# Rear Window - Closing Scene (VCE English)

This video will analyze the closing sequence in Alfred Hitchcock's Rear Window.
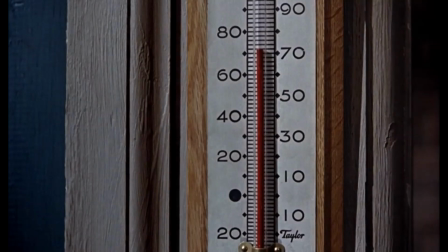(1:44)
This mimics the opening or establishing sequence, so I implore everyone to rewatch that scene beforehand so you can pick up on any connections. This sequence begins just as at the start, with a close-up of the thermometer.
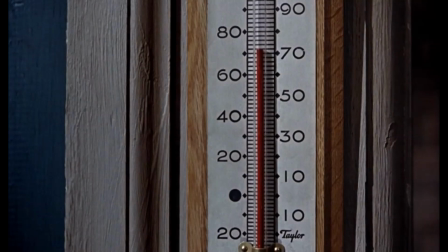(2:00)
Here, we can see that the heatwave has ceased and it is now a pleasant 70 degrees Fahrenheit, or around 21 degrees Celsius for those of you playing at home, compared to the 90 degrees which is seen earlier on in the film, and that's about 33 degrees Celsius.
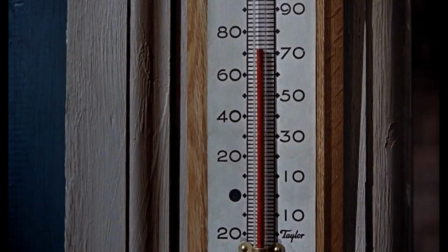(2:18)
The significant drop in temperature symbolizes the decreasing tensions in the film. Now, this is not just between the neighbors themselves and in the neighborhood, but also the decrease in tension between our two protagonists, Jeff and Lisa.
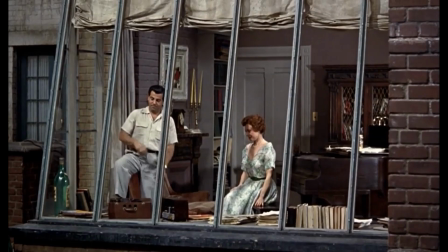(2:34)
The camera then pans to the songwriter's apartment, where we see that he has been joined by Miss Lonely Hearts. After hearing his music during her suicide attempt, she's been assertive in approaching him and is now in his apartment listening to the first release of the song which saved her.
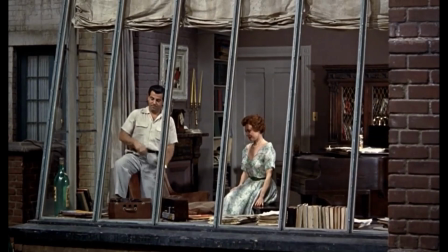(2:51)
She states, "I can't tell you what this music has meant to me," which portrays the songwriter as, I guess, a kind of savior, rescuing the damsel in distress. Yet, if we look a little bit closer, we can see that the window frames were employed to segment the two characters,
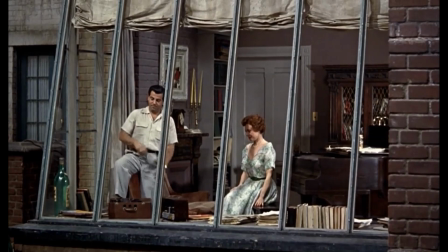(3:09)
highlighting a clear distance between them. This technique was used earlier in the film to isolate the songwriter from his party guests. This showcases the physical and emotional distance between the two,
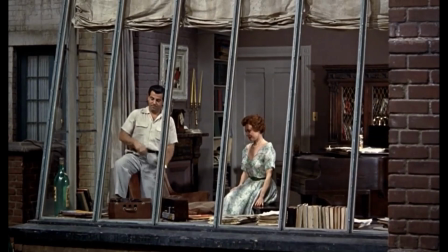(3:22)
and I guess emphasizes the idea that the two characters will need to work together in order to strengthen their relationship.
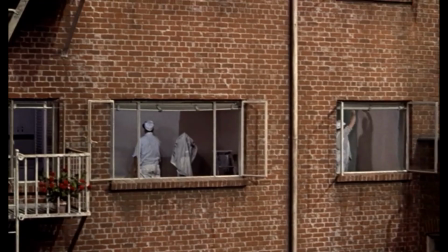(3:32)
Subsequently, the camera pans to Thorwald's apartment where workers are painting the walls. This perhaps suggests that they are covering up the past and starting afresh. But it's also interesting to note that both the living room and the bedroom are being painted the same colour.
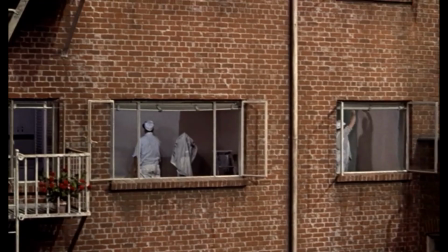(3:48)
Previously, the living room where Lars Thorwald spent the majority of the time was a different colour to the bedroom where Anna spent most of hers. The difference in colour, I guess, displayed their separation from one another and isolation and lack of connection that they shared.
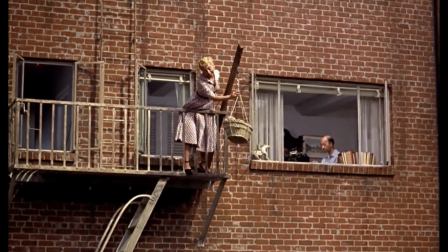(4:05)
Now, following this, the camera tilts up to see the couple who own the dog. And while the male is inside, the female is teaching the new dog how to climb into the basket in order to reach the courtyard. This elucidates that the couple have learned to trust the community again, and the neighbours, of course, too.
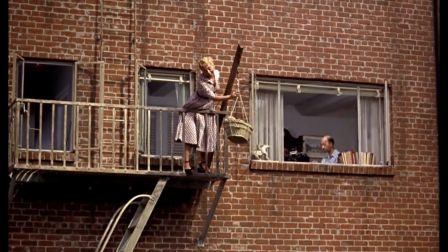(4:23)
And we saw that with her vitriol and anger as she shouted at her neighbours earlier on in the film that they didn't know the meaning of the word neighbour. The audience is then taken to Miss Torso's apartment, where, to our surprise, she welcomes back her partner from the army.
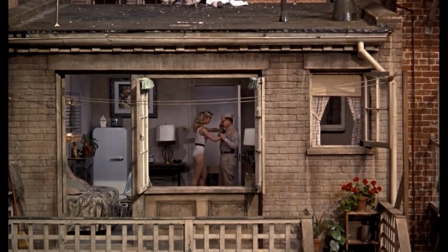(4:40)
Based on Jeffrey's assumption, Miss Torso is depicted as being charming, flirtatious, vivacious, and while entertaining three men, Jeffrey's pointed out that she was picking the most prosperous one. Her joy in being reunited with Stanley, who is quite short and albeit quite plain, is evident, She's really happy.
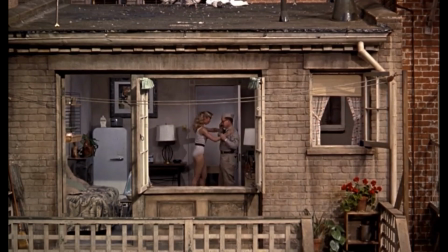(4:59)
Yet, what is interesting is his response. He states, "The army's made me hungry. What have you got in the icebox to eat?" Suggesting that he is more interested in food than his girlfriend.
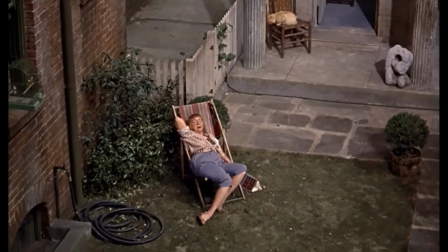(5:11)
Tilting down, we see Miss Hearing Aid sleeping peacefully in the yard, and this is clearly different to her shock when she was rebuked by Lars Thorwald at the beginning of the film.
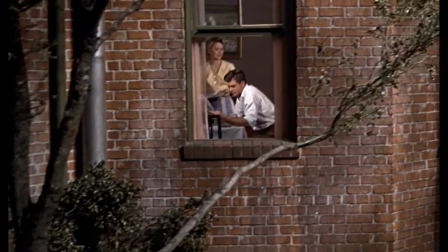(5:23)
She's now much more relaxed and happy in the courtyard. The newlyweds are shown next, where there is far more tension and arguing than previously, stating, "If you had told me you'd quit your job, we wouldn't have gotten married. The initial bliss following the wedding has washed away, and the reality of married life has emerged."
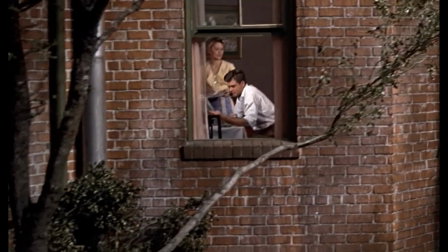(5:42)
Their bickering mimics that of Jeff and Lisa earlier in the film, when they clash over the contradictory views on their careers, their relationships, and both their futures.
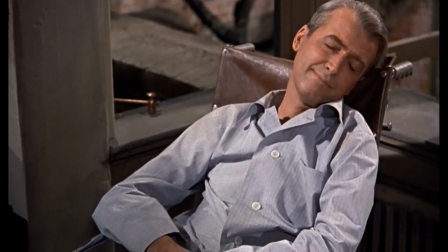(5:53)
To close, the audience are then taken back into Jeffrey's apartment, where he is resting peacefully with his back to the neighbourhood. This highlights that he has turned his back on voyeurism and is solely consumed with the events within his own apartment, namely Lisa.
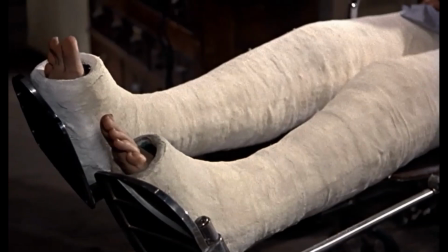(6:10)
The close-up of his legs underline that both legs are now broken, and yes, that shows that Jeffries does not have a leg to stand on.
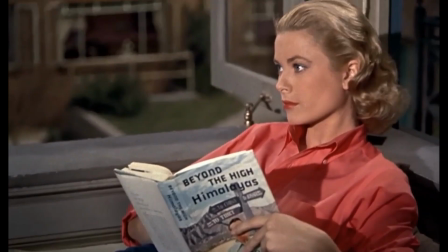(6:19)
Our final shot is that of Lisa. The camera pans up her body and we see her wearing more informal clothing, jeans and a red casual shirt. She's reading Beyond the High Himalayas,
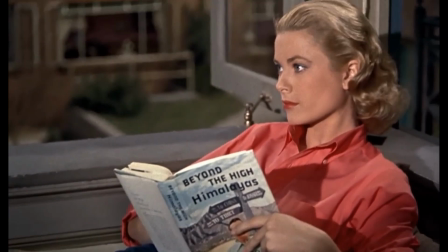(6:32)
showcasing the interest she is showing in Jeffrey's world and the steps she's willing to take in order to compromise with her boyfriend. Lisa is now watching Jeff, with the position of power shifting to her,
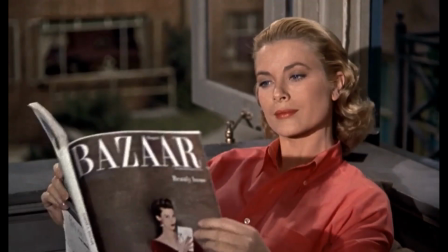(6:44)
and after checking he is asleep, she's quick to pull out a Harper's Bazaar magazine. Now you can analyse this in two ways. One could be the lengths that Lisa, and by extension women in the 1950s, have to go to in order to hide aspects of their life from men.
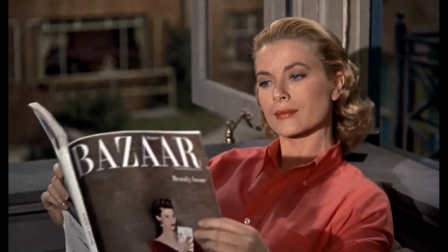(7:01)
The other way to look at it is that Lisa is wearing the pants, she is being assertive, and that she is able to balance all aspects of her life, both her successful career and a promising relationship. It's important to note too the soundtrack that plays. It's called Lisa.
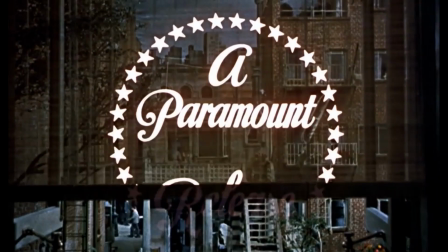(7:19)
The film closes with the blinds being closed and the show and the voyeurism is officially over.